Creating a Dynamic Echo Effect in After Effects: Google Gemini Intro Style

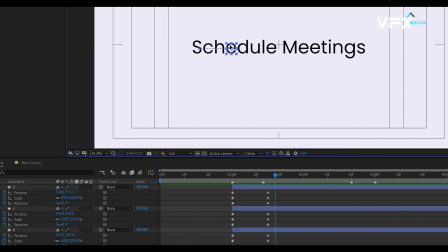(4:04)
To add exaggeration, select a few letters and animate their position and rotation by moving forward 3 frames.
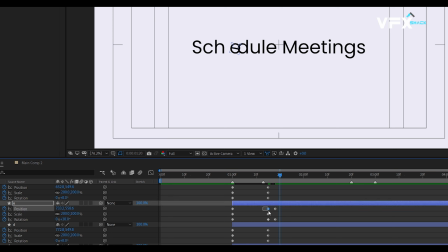(4:20)
Then, move forward 2 frames and copy-paste the original keyframes to get back to the original position or rotation. Doing this will help to add a little bit of secondary motion to our animation.
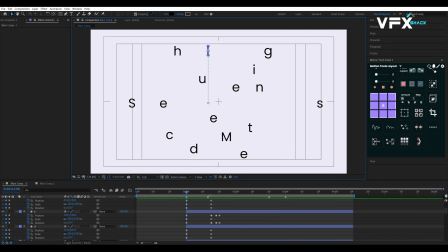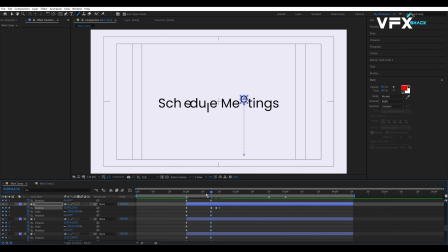At the first frame, randomly scale all the letters to create depth.
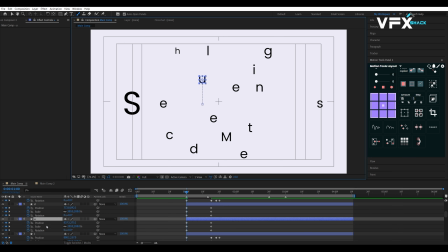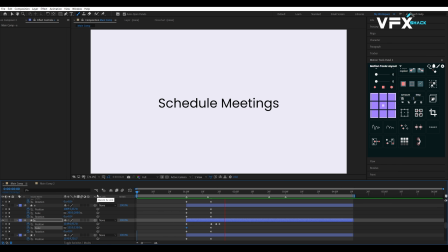Highlight the letters of the second word, meeting, by changing their color for easy distinction.
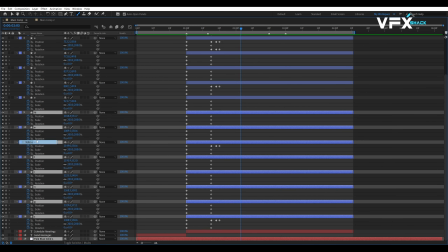(5:36)
This will help us to easily animate the letters in our last scene.
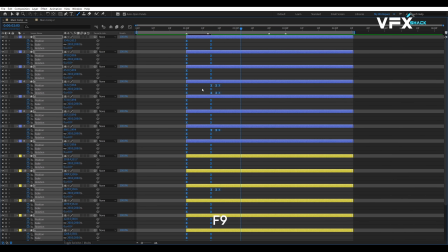(5:41)
Select all keyframes, hit F9 to easy ease them, and adjust the speed graph in the graph editor as shown in the video.
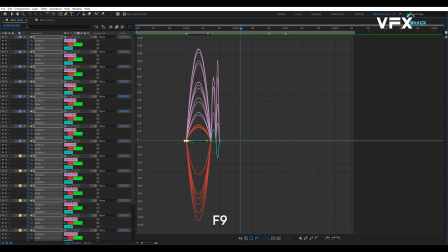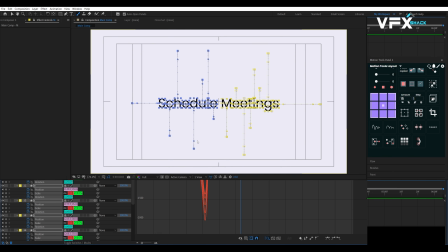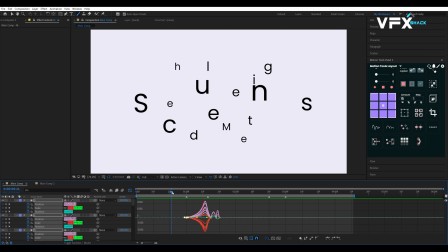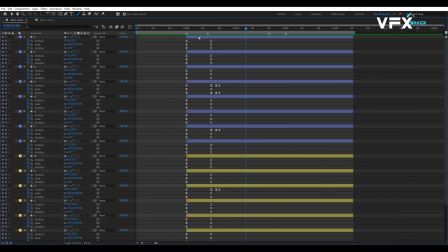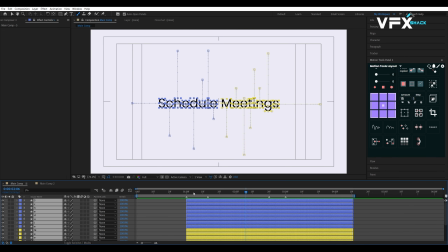(6:09)
Hit U to close all the keyframes. Using motion tools, randomly move all the layers in the timeline by 15 frames apart from each other. Alternatively, you can do this manually. At the 1 second mark, move all layers to this point and extend them backward by pressing Alt plus left square bracket.
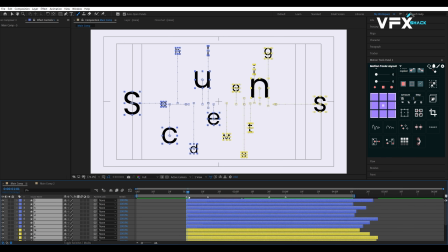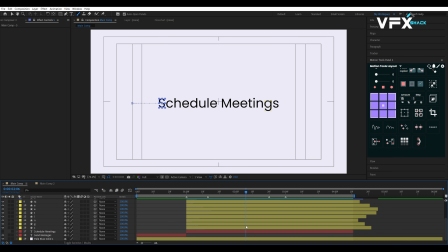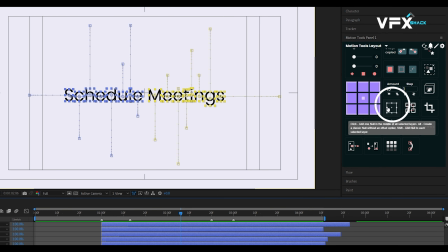(6:39)
Create a null object and parent all layers to it.
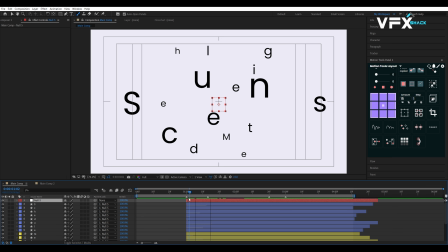Add a keyframe to scale at 1 second, move forward 20 frames, and set the scale to 85.
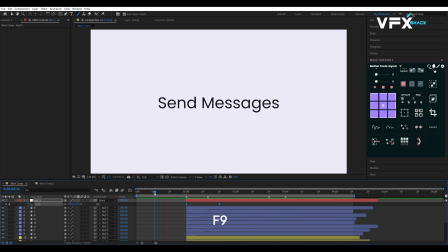(6:58)
Easy ease these keyframes and adjust the graph as shown in the video.
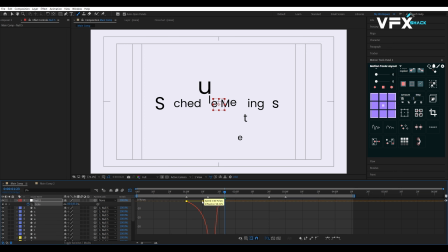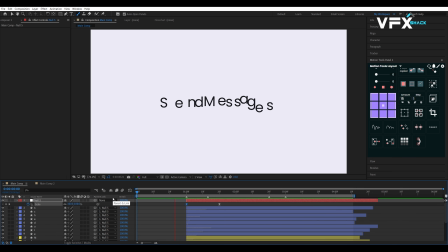Let's pull this keyframe 5 frames backward to speed up the animation. Now to add a bit of exaggeration, go to where last letter is animating and add keyframe at that mark.
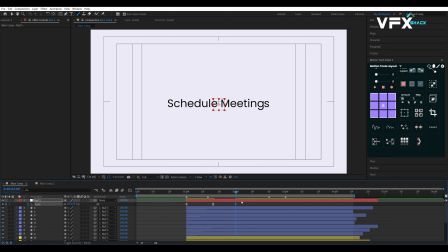(7:31)
Move forward 3 frames and increase the scale. And then move 2 frames ahead and decrease the scale to create some impact as the letter settles.
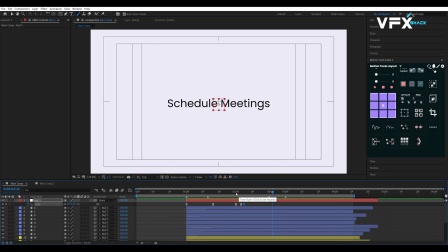Now, make a cut at the last keyframe by pressing Ctrl plus Shift plus D and remove the parent null of these layers which we just cut.
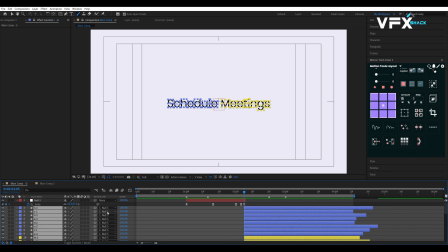(8:05)
These layers will be used for our last scene.